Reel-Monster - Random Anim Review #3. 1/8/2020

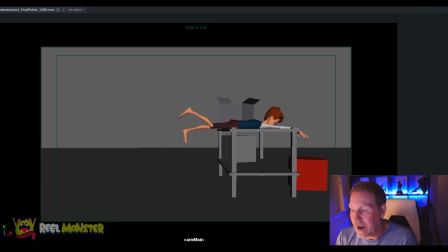[24:24]
just like boom, right? Okay. I'd actually love to see a little more frames here. I'd like to actually see you actually finish that button where it's just like boom, hits the table and just like resolves it. Right now I feel like we cut kind of at the tail end of the action, and I'd love to see more of just like, you know,
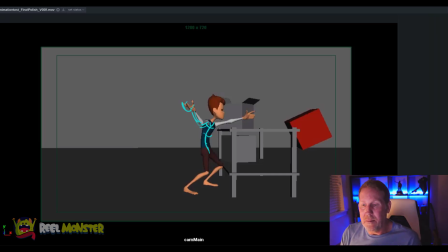[24:43]
that hit on the table and like resolve and like almost have the body almost relax on top of it because he's just planked, and then he's like, oh, I didn't get the box, and the box just crumbs to the side, just crushes to the back side of the tabletop, right?
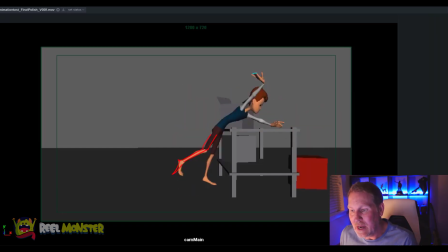[24:57]
Okay. So that's one thing I might do, is just add some time to like button the shot up, you know. Don't be afraid here to like really like go for that no, right?
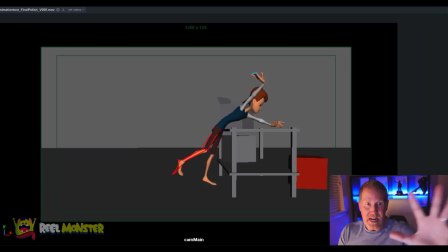[25:13]
Open that hand up as much as you can and like reach for it, no, kind of thing, you know. All right. And then on top of adding frames to the shot, when he hits the table, you kind of have the body just kind of go passive. And so what I mean is we have this shape,
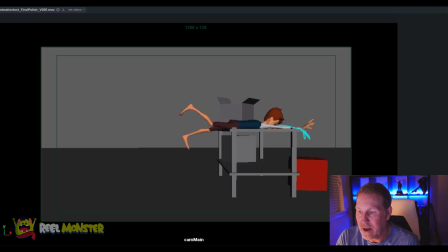[25:30]
we have this shape, then we have this shape, and then that shape. That's kind of it, right? What I want to see is I want to see him jump up, and all that thrust and that trajectory and that effort and anxiety, all that stuff.
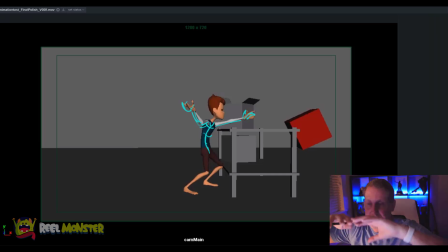[25:45]
It's like, no, I don't want to lose the box on the back side of it. There's like plates in there or something, whatever. There's glass in there, right? I want to see him hit the table and then just kind of bounce on it a little bit, like, ooh, right? Knocks the wind out of him, right? And then his head jerks down, his arm hits over, his feet recoil through, you know?
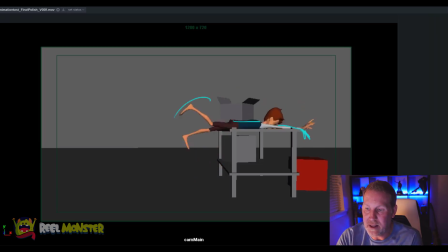[26:03]
There's just opportunities here to like really get into some fun stuff with the feet and so forth, you know, and have the body feel like the segments of the torso are reacting to hitting the surface hard,
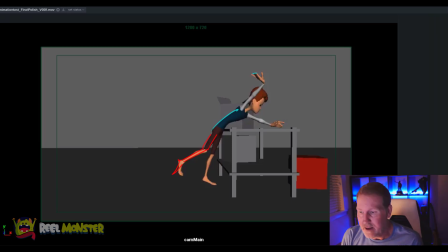[26:18]
and then the pelvis trying to support the legs, upper body trying to support the head and the arms, and then the torso itself using the core to support his weight on top of the table, okay?
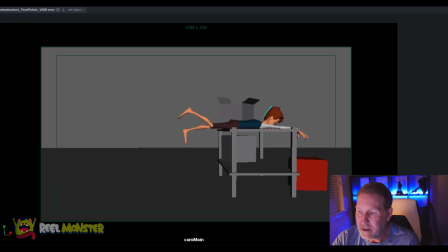[26:31]
But yeah, if you just watch the head here, you got a little bit of overlap here, but I would just push everything there. Like the whole physicality here could just be really fun, you know, like really entertaining. So just go for that maximum entertainment value and really try to get things to break up and to feel that looseness in the body, okay?
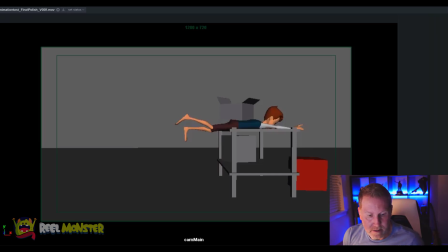[26:51]
All right, let's take a look at what we've done here so far. Cool. So yeah, there's like little things that I just love to do, and I'm not perfect.
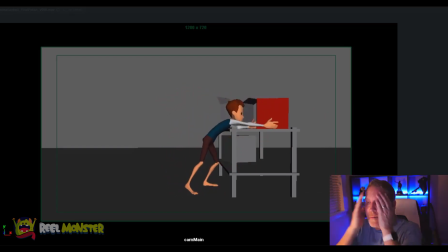[27:08]
You know, I look at some of my work now that's online and I go, oh my God, I forgot to do that one thing, or I forgot to move my ankle or something. There's like things that I'll probably see forever, you know? And so that's why it's important to get feedback from other people and to keep pushing your eye, to keep developing your eye,
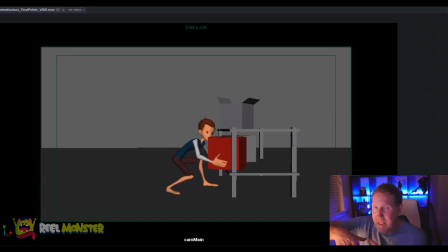[27:24]
you know, but little things like just ankle lean are so important to me when I remember to do it, right? But it's important, right? Because we're using our body and our feet to move, and the feet really are instrumental to how we shift our weight,
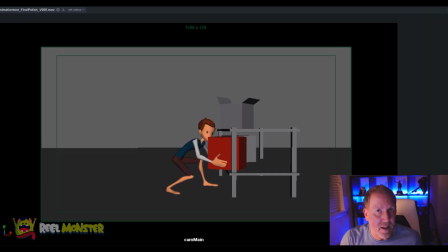[27:40]
how we push off things, how we change direction, how we pivot, how we rotate our feet to get into alignment with our movements. So really think about that thing when you're doing stuff like these little steps, you know,
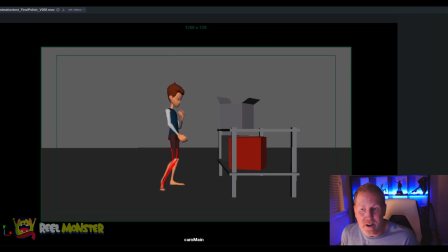[27:52]
how could you really get a nicer lean into that foot? It would just feel really good to kind of just like push off in that direction of where he's going, right? Okay. And then same thing when the feet, you know, are at any time pivoting, like right here, even he's going to foot roll,
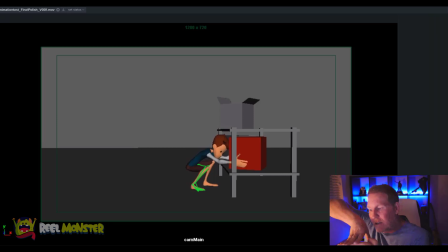[28:08]
but could you potentially foot roll and kind of start to like rotate his ball of the foot out to where he's going to step? Maybe, you know, and then of course, when he goes back here, maybe the foot is more knife edge, right?
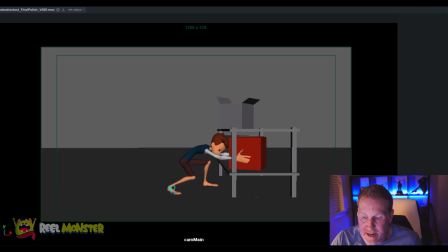[28:20]
Maybe you're putting the foot down more on the edge here, you know, and so you're getting more of the side of the ankle possibly, you know, and then you can then roll the foot back on its rotation Y plus the Z and the X, or the foot roll, whatever you're using, you know, but you can just get so much more nicer,
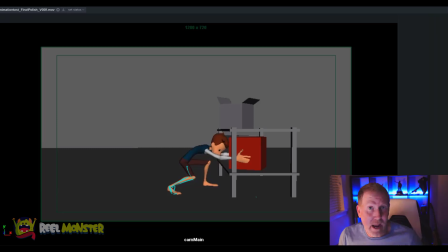[28:37]
like textural connectivity to the ground and the world around you as a 3D character, right? And so you can really make the character feel like they're grounded and just have weight, okay? And that's really important to really integrate your character in the scene and have your audience buy into it, okay?
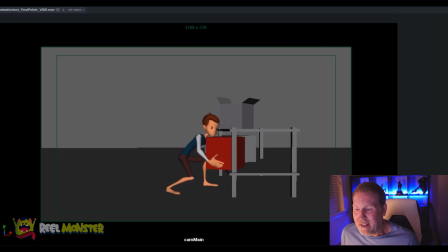[28:57]
But yeah, like little things like this, right? Just the little readjustment here can really be played up too, like a performance, like from a performance standpoint. This moment right here, when he kind of readjusts his hands and he gets his kind of his chin down on the box and he gets ready to lift the box,
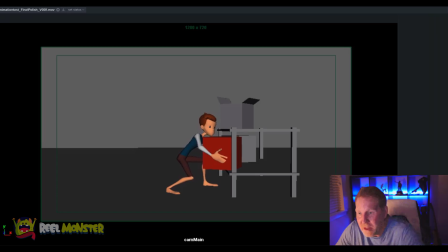[29:14]
you could really be like pulling the box and then like, right? Like you could really show that effort and get involved in it and let the character really oversell the action there. And again, just maximizing the entertainment, right? You just want to really entertain your audience and really have people look at your work and
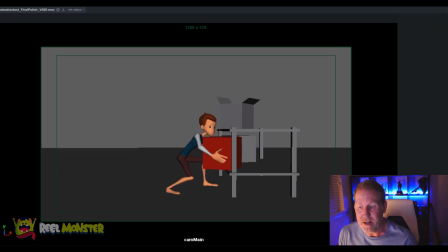[29:33]
want to watch it again because the movements feel believable, they're relatable, the character moments are relatable, and it's something you just want to watch over and over again, okay? So really be thinking about what you're putting into your character that people are going to relate to and want to watch again, okay?
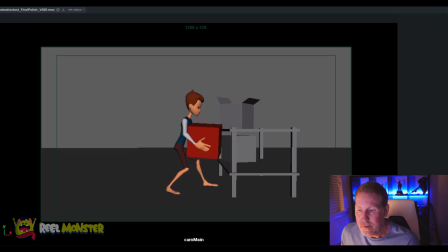[29:53]
All right, cool. think that's about good. That's pretty good. So I guarantee you I'll watch this again some other point in time,
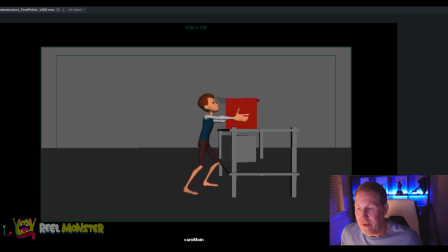[30:09]
and I'll see something that I missed, and then I'll kick myself in the butt, and then I'll probably email you. Okay, but I just want to say, you know, this is a really nice shot. You've got a really nice base here.
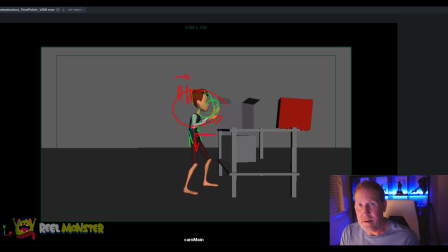[30:24]
You've got some good skill set already in terms of timing and your spacing, but really be cognizant of it. I want you to really become a student of what your timing and spacing are doing for you,
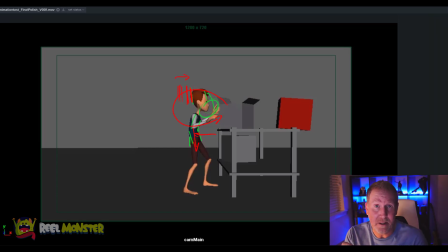[30:38]
and how you're meticulously, when you get to the polish phase, plotting out where your hands are going, where your feet are going, how your arcs are, you know, spacing out, how that's being handled within the timing you're allowing yourself, right?
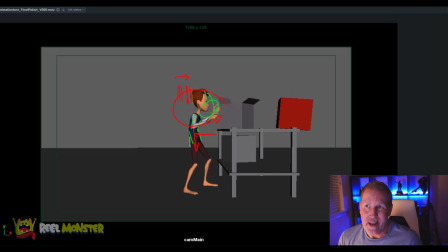[30:53]
Just really going for that last 10% of polish, you know, and just really nailing everything down, okay? Because that kind of stuff is what's going to catapult you to that next echelon, right?
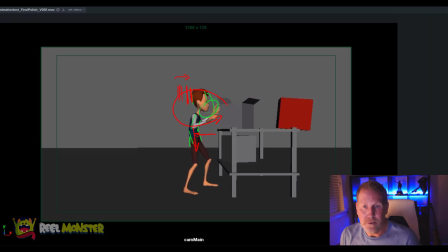[31:08]
It's going to take you up to that next level, closer to much more polished, relatable, entertaining animation, okay? So you're on your way. It's really great job.
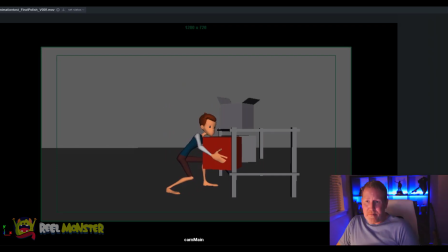[31:22]
But yeah, don't be afraid to like really pop off into a nice, quick, slow movement and then go into the walk, right? So it's almost like, dook, dook, dook, instead of just going kind of dook, dook, dook, right?
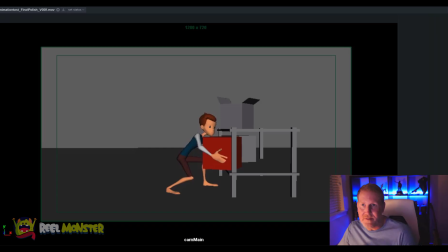[31:35]
Like really give yourself a moment of like push off or weight shift, and then get the body going into it, right? And so find those moments of contrast, you know, one part's faster, one part's slower, you know.
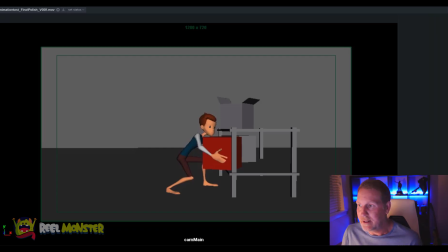[31:49]
Getting contrast in the animation in general is always a good thing, because it's going to mix it up. It's going to keep your audience on their toes. They're going to want to see that physics have differential in timing and spacing and weight, and it's going to make it much more interesting.
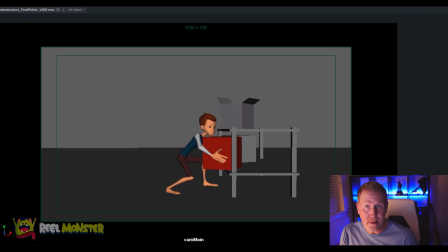[32:04]
So don't be afraid to find moments in the animation to let it breathe, and then find moments where you want it snappy and almost jarring sometimes, right? But just really have a punch to it, okay? All right, cool. All right, Ravi, I think that's it. If you have any questions, let me know. Leave comments, whatever. Email me, you know.
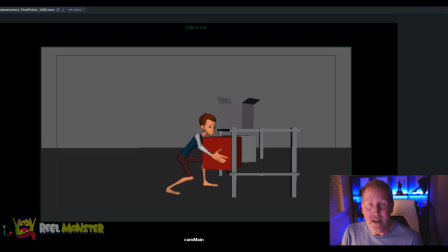[32:23]
But again, thank you so much for uploading your work to let me look at it and review it. I really appreciate it. Great job.